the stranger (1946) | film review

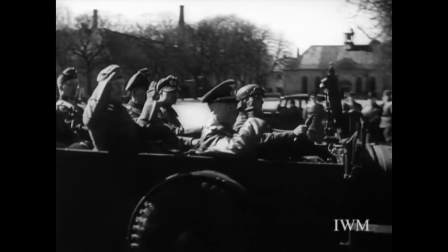Let's take you back to the 1940s. World War II was in full swing and it was very much a heated fight.
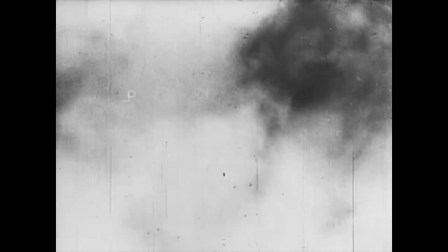In that year, many events took place,
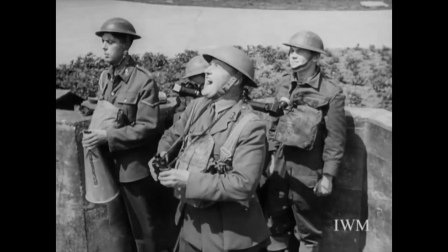from Germany's invasion of Norway and the occupancy of Denmark to the birth of a new film genre known to the world as film noir.
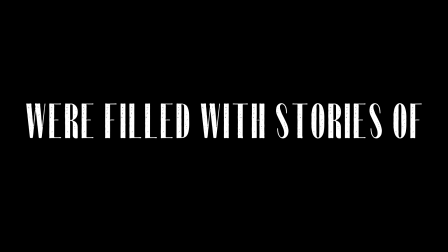This black and white genre were filled with stories that included pessimism, fatalism, and cynicism. The term originated in France after World War II and was used to describe America's Hollywood thriller movies that involved detectives. During the 1940s, reflections of World War II were presently found in the genre of film noir,
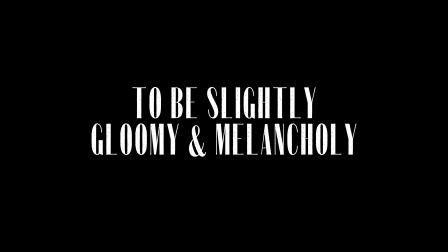which made the tones and the atmospheres to be slightly gloomy and melancholy. The genre of film noir had few distinct elements that allows viewers to identify it, such as an anti-hero protagonist, a femme fatale, a detective, the use of cigarette pipes, biting and tight dialogues, bold visual designs, and many more.
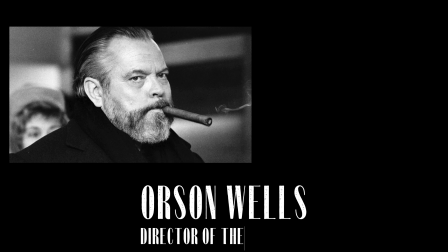The Stranger 1946 is directed by Orson Welles, an American motion picture actor, director, producer, and writer.
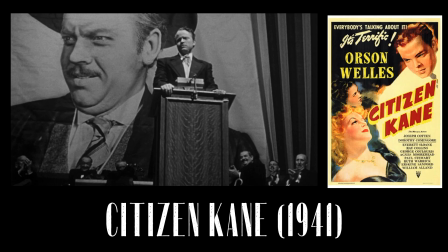Orson Welles was best known for his artistic works such as Citizen Kane 1941 and The Magnificent Ambersons 1942.
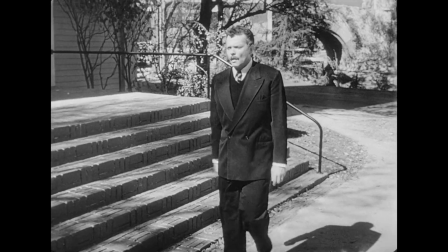The film talks about a man by the name of Franz Kienle, played by Orson Welles,
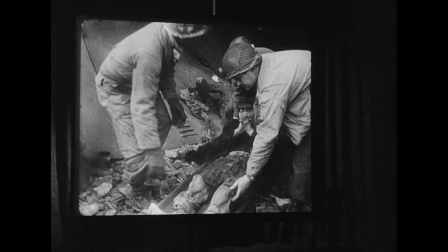who is a notorious ex-Nazi who lives under a false identity as a teacher in a small town in Connecticut,
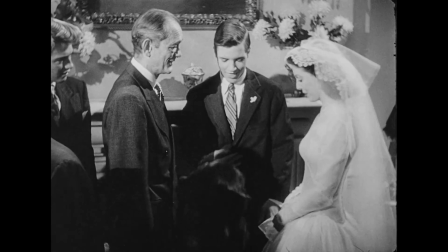with his wife, who just so happens to be the headmaster's daughter, played by Loretta Young.
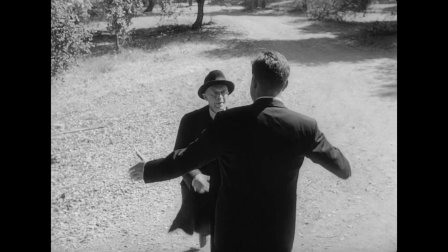But just as Franz Kienle thinks that his new life goes as planned, his old associate,
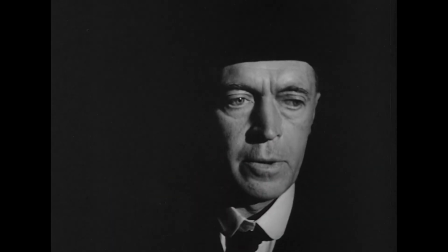played by Constantine Shane, shows up unexpectedly in town, and he was not alone.
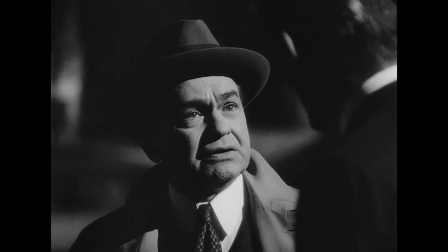He brought a fellow cunning federal investigator, played by Edward G. Robinson.
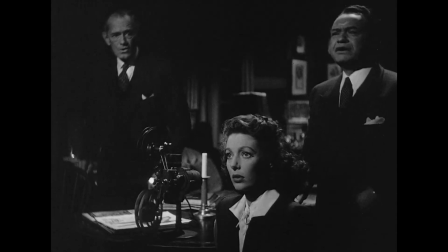Together, the both of them attempt to shed light on who Franz Kienle is and all his actions,
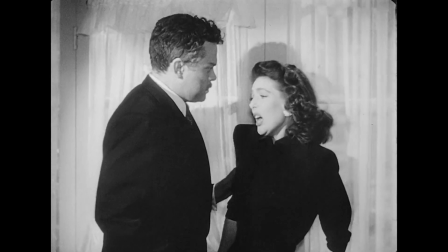but Kienle does the unthinkable and resort to desperate measures to prevent the reveal of his secret.
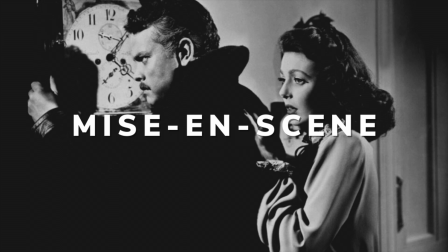Taking a look at the 3 out of the 4 general areas which make up mise-en-scene are setting and props, costume and makeup, and lighting.
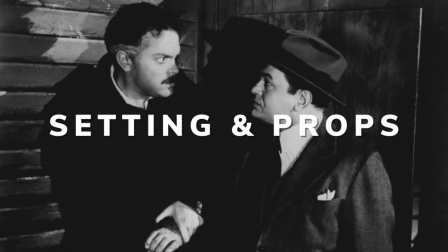Firstly, settings and props.
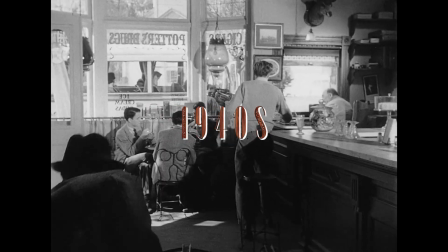It can be seen that the film takes place in the 1940s, a time when World War II was still an ongoing matter in the world.
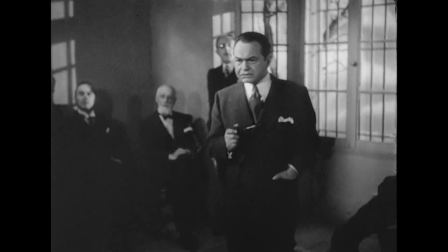Settings used in the movie involve ships, a prison, a school, a clock tower, several bedrooms, and homes.
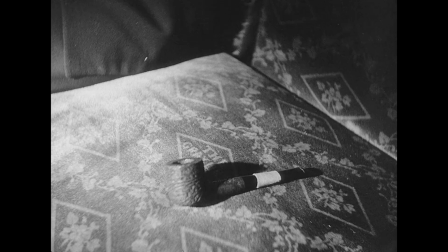In terms of prop, a prominent prop used in the genre of film noir is pipes.
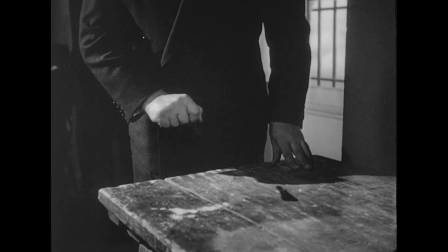The use of pipes show a sign of power and dominance in the characters. Secondly, the costume and makeup of characters in the film.
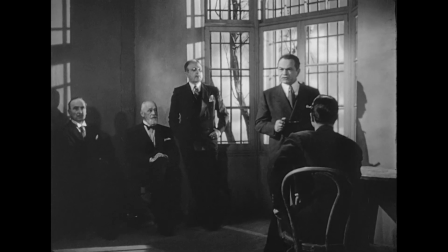The style used in the film is pre- and post-war fashion.
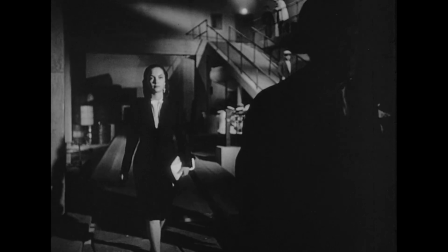It can be seen that females were fitted in a clean and slim silhouette with a touch of military inspiration,
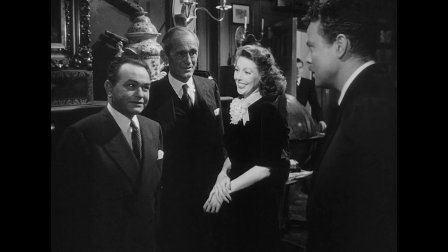while the guys in the film are dressed up in simple yet smart-looking suits, topped off with a hat,
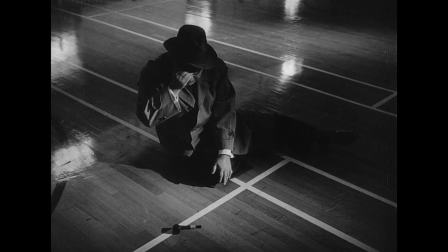in particular a fedora or a Homburg. For the federal investigator, it can be seen that he is wearing a longer coat,
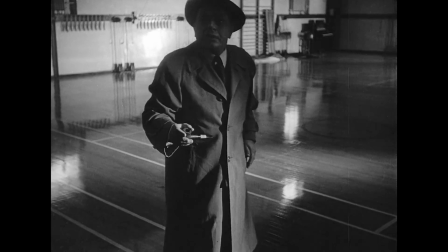almost like a blazer, which gives him a very mysterious and secretive look.
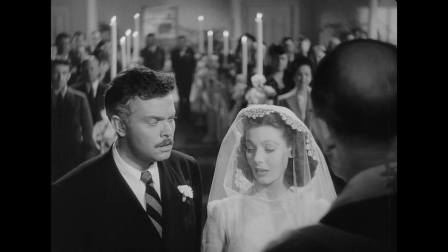In terms of the makeup, it is relatively hard to identify as the film was in black and white,
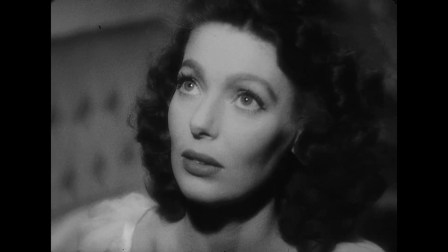but in the 1940s, women's makeup was fairly natural, topped off with a splash of red,
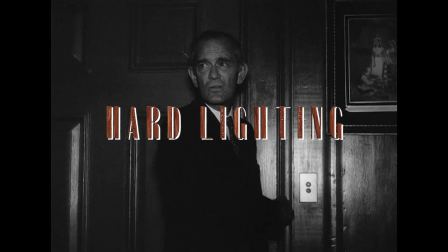whilst men did not wear anything. Lastly, lighting. Hard lighting is found in the scenes where Franz Kienle's associate and the federal
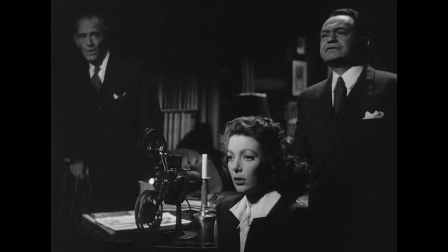investigator are showing the secrets of Kienle's past to his wife.
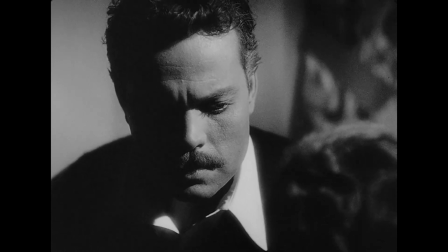The scene in which it focuses on Charles's face when he faced his wife showed the use of low-key lighting and side lighting.
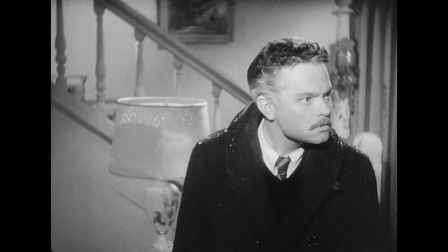Front lighting can also be found in several scenes when the light is shone upon the character,
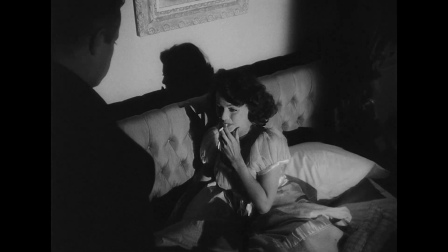and the shadows are often seen behind the subject, which helps give a sense of shape and form.
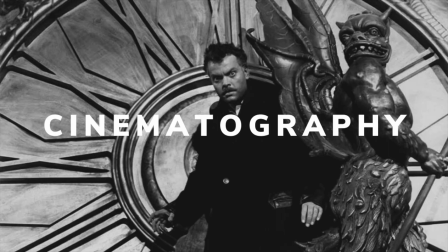Cinematography.